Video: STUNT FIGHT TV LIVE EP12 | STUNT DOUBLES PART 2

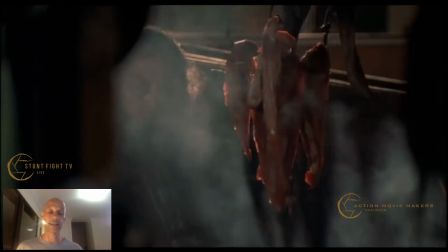195s
Lovely. So it's actually quite a good film. I quite enjoyed the film.
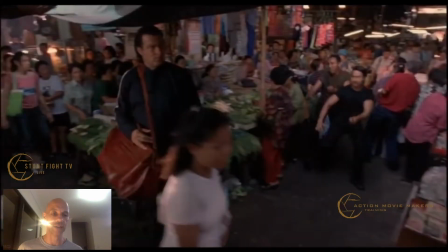200s
I love, obviously, Tony's action directing, and let's break down a little bit of it.
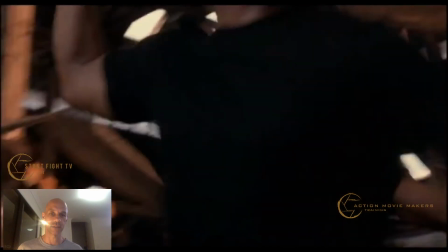210s
You'll see a huge difference with the style of yesterday. Let's turn down the volume a little bit so we can actually see it.
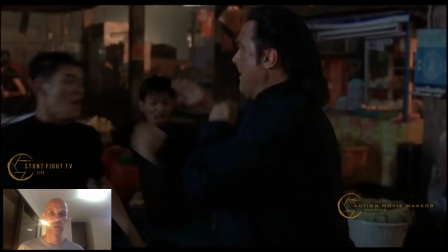221s
Didn't hear me talk. Okay, so here we go. So let's take it shot by shot.
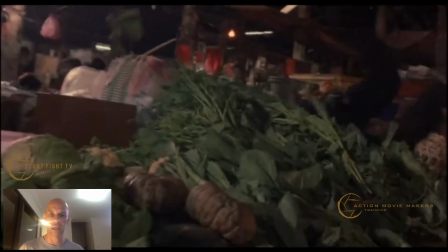228s
So obviously this is, so all the shots from behind. So there's quite a few shots where you have Steven Seagal shot from behind.
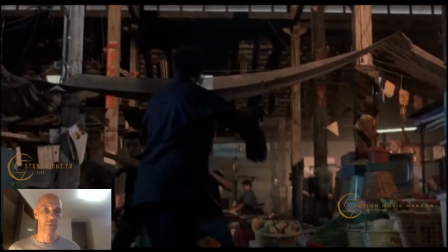236s
Those shots are his stunt double. As you can see, that's not him.
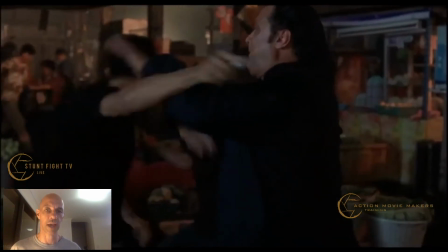242s
And we just do a lot of him doing a couple of moves.
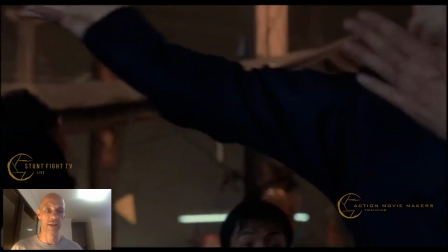247s
As you can see, there's a lot of cut that go from here to there. That's not Steven Seagal's hand either.
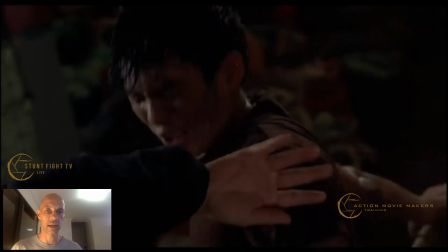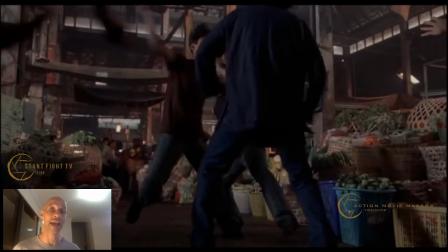265s
There you go. So here what he's done is actually taken his head off. So he filmed him from the neck down. So again, when you notice it, it kind of looks weird, but if you don't really notice it, it kind of works, which is amazing.
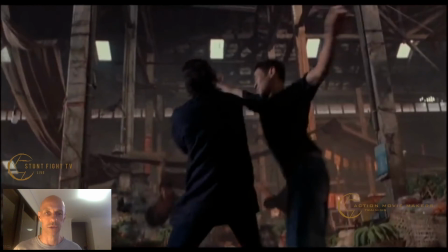287s
There you go, so that's stunt double again.
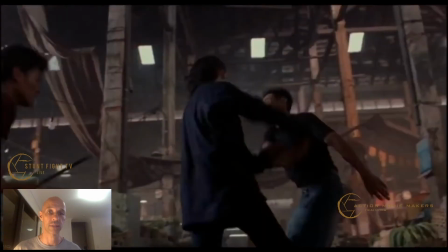292s
And here, which is really nice, as you can see, take it from my frame, this is Seagal's double again.
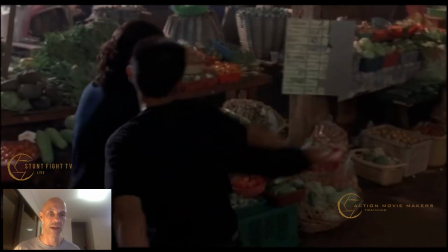299s
but his head of the stunt guy just blocks it clearly, blocks it beautifully.
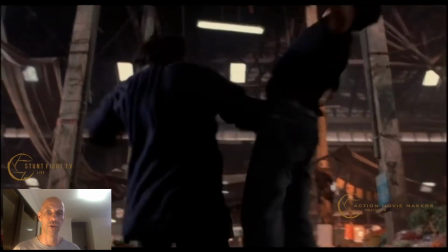308s
And carry on, of course, still with the stunt double.
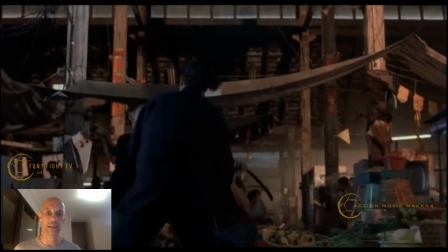312s
So what's nice about this is, and what is really hard, which is difficult,
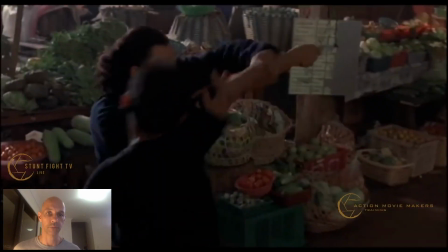320s
and that Asians do a lot, is performing for the frame. So the camera is not trying to find the performers have to find the frame. The performers have to find the camera, which is a different way of working.
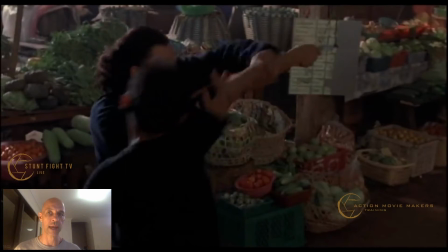334s
So it's one thing where the camera guy is following the action, and it doesn't really matter where the performers go, the cameraman just follows the performers. But in this case, the camera stays pretty steady, and the performer has to find
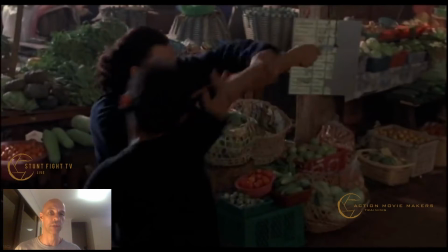352s
and has to stand in the exact correct position so that it blocks the double. And that takes a lot of practice, and it's a completely different way of working, and sometimes we as performers forget to train in such a manner because
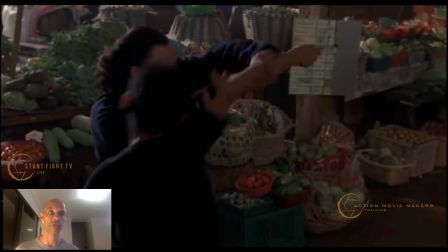372s
we're so used to working with Hollywood style of filming where the camera guy is always finding the action. But in this case, it's the performer who's finding the frame.
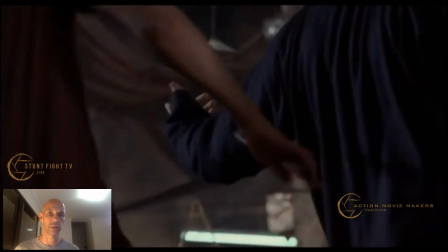385s
And as we go back to the double, all this is still double, and all the behind shots, that's all double.
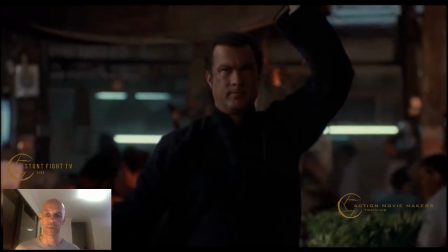396s
And as he turns, we can do a little cut, and obviously then we see Steven Seagal, so our brain thinks that the whole thing's Seagal, but it's not.
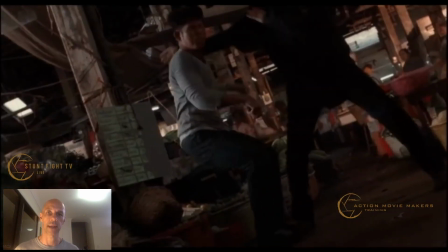404s
Just does his little hand movements, that's all he does. And now we've cut back, we've taken his head off again.
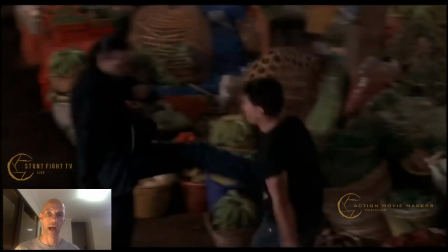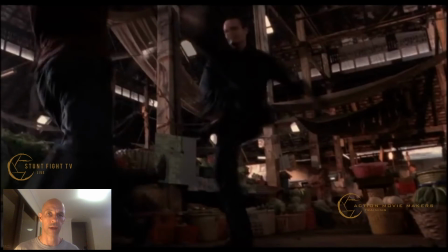420s
And we'll get frame, so again as you can see, stunt double.
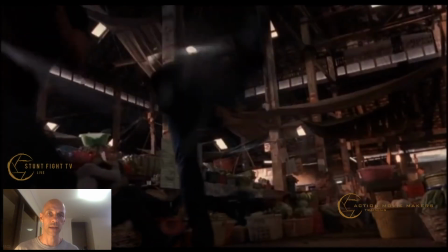427s
There you go, that's his stunt again. Few nice kicks.
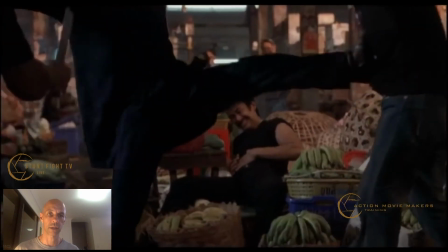434s
Stunt double again.